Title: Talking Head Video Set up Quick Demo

John, if I'm going to be talking about this, I might as well be showing you how I do it so that you have a reference for what I consider to be pretty good video. This is what I've got set up in my little home studio here. The background is a curtain that I've got that wraps around to can change the color of the curtain because I got a couple of different ones hung up there. But I'm going to use this green one because, I don't know, it seems like it's pretty benign and I'm wearing a blue shirt. So anyways, this is what it looks like with a backlight, key light, and fill light, or I guess that's probably my key and that's my fill. But I just wanted to show you what it looks like. It's pretty flat lighting, but it works, you know, because I have different intensities. They're actually exactly the same lights that I'm using for the key and the fill, but the fill light's a little further back and more off to the side, so that's why I consider that one to be the fill light. Although, believe me, it's all subjective, and it doesn't matter what you call the lights, where you put them, as long as you're happy with the way it looks. And I'm happy with this because it seems like I'm getting a pretty good exposure, which is what the whole point of lighting is. You're trying to control the exposure. Okay, I've got two microphones. I've got the one over here as my lavalier, which is under my shirt, kind of concealed, and then I've got an overhead boom mic. And what I'll do is I'll walk around, or I'll move the camera around so you can see the setup, get a feel for how I do things here. And just for starters, I'm going to turn off the lights one at a time to show you what it looks like if we only use some of the lights. So, and I'll edit this.
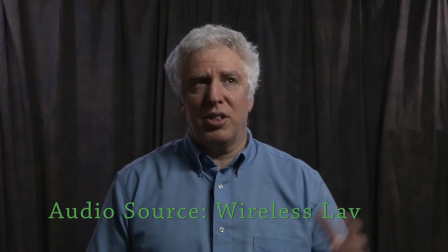110s
All right, so here we go without the fill light. It's a little bit more dramatic, you know. It's just kind of like the one source from the front coming down, giving this big shadow on the side of my face.
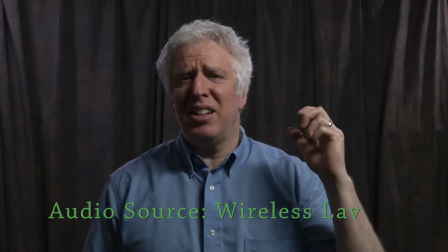119s
And just, I noticed that, yeah, if you lift your hand up,
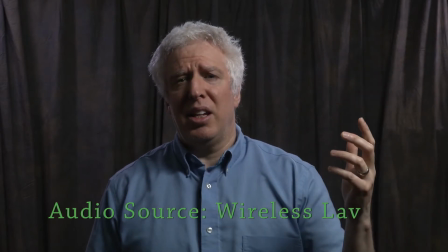121s
any time that your hand comes in between the light and the and your torso, you can get a little shadow. I mean,
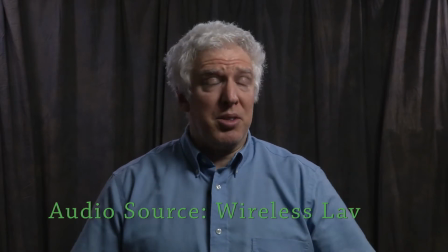128s
that's not a deal breaker. But anyways, so there we go with the one light, and I'm going to show you what it looks like with just the backlights I've got.
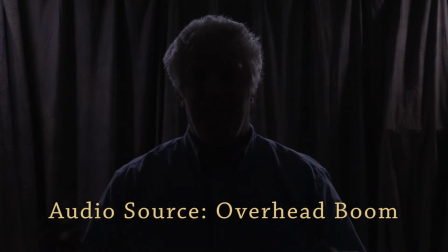139s
All right, so here it is with just the backlight. See how it's kind of just a rim light around my head and my shoulders. That's typically what they consider to be a backlight. All right, well, I'll walk you through what my setup is so you can get a feel for how I do things around here.
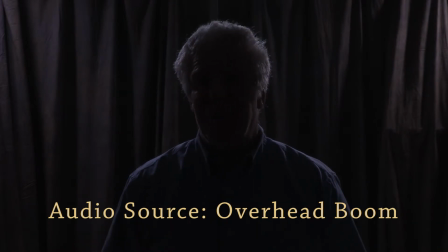156s
Now I'm gonna have to operate the camera to do this, so anyways, you'll see. So what I'll be doing is just a voiceover as I walk through this. So here we go, full wide.
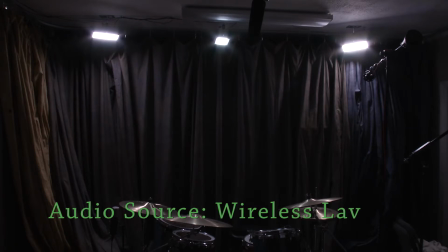167s
You can see I've got three backlights, and then let me see if I can get a decent shot of. I guess I'll turn them on. All right, so there we go.
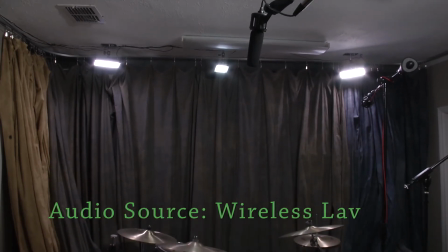180s
Just turned on the key light, which is up and over here.
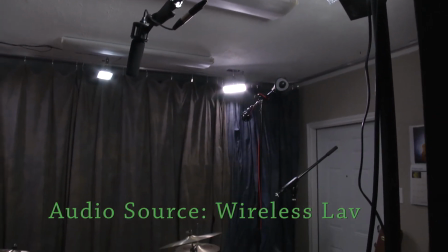186s
There it is. There's the key light. And then the fill light, well, it's not on, but I'll show you where it is.
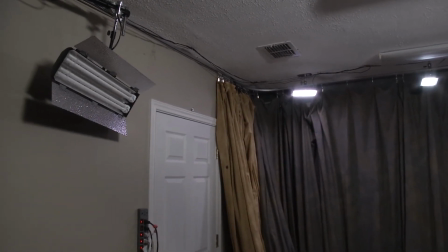194s
It's over here on the side here. And again,
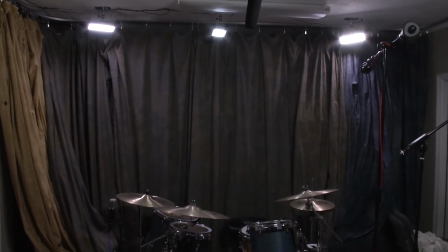199s
the main reason I consider one key and one fill instead of just two keys or two fills is that one's further away.
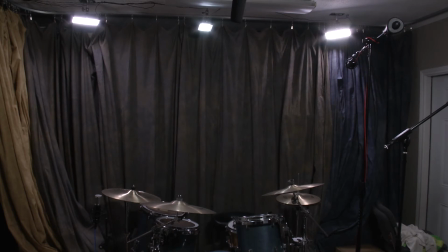205s
They're not equidistant. That's my setup. The other thing I wanted to show you is all that matters is what's on camera.
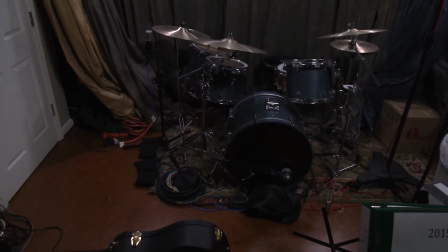213s
So I mean, there's a lot of junk and stuff that you just don't see in the shot.
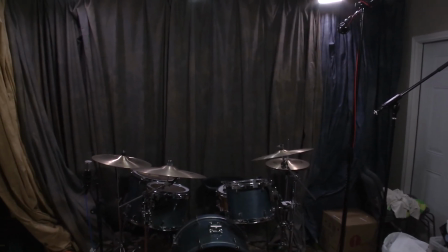218s
And that's the beauty of video. Really can have a really kind of messy studio setup, and then boom, all you see is that close-up. Anyways, that's what I did, and there you go.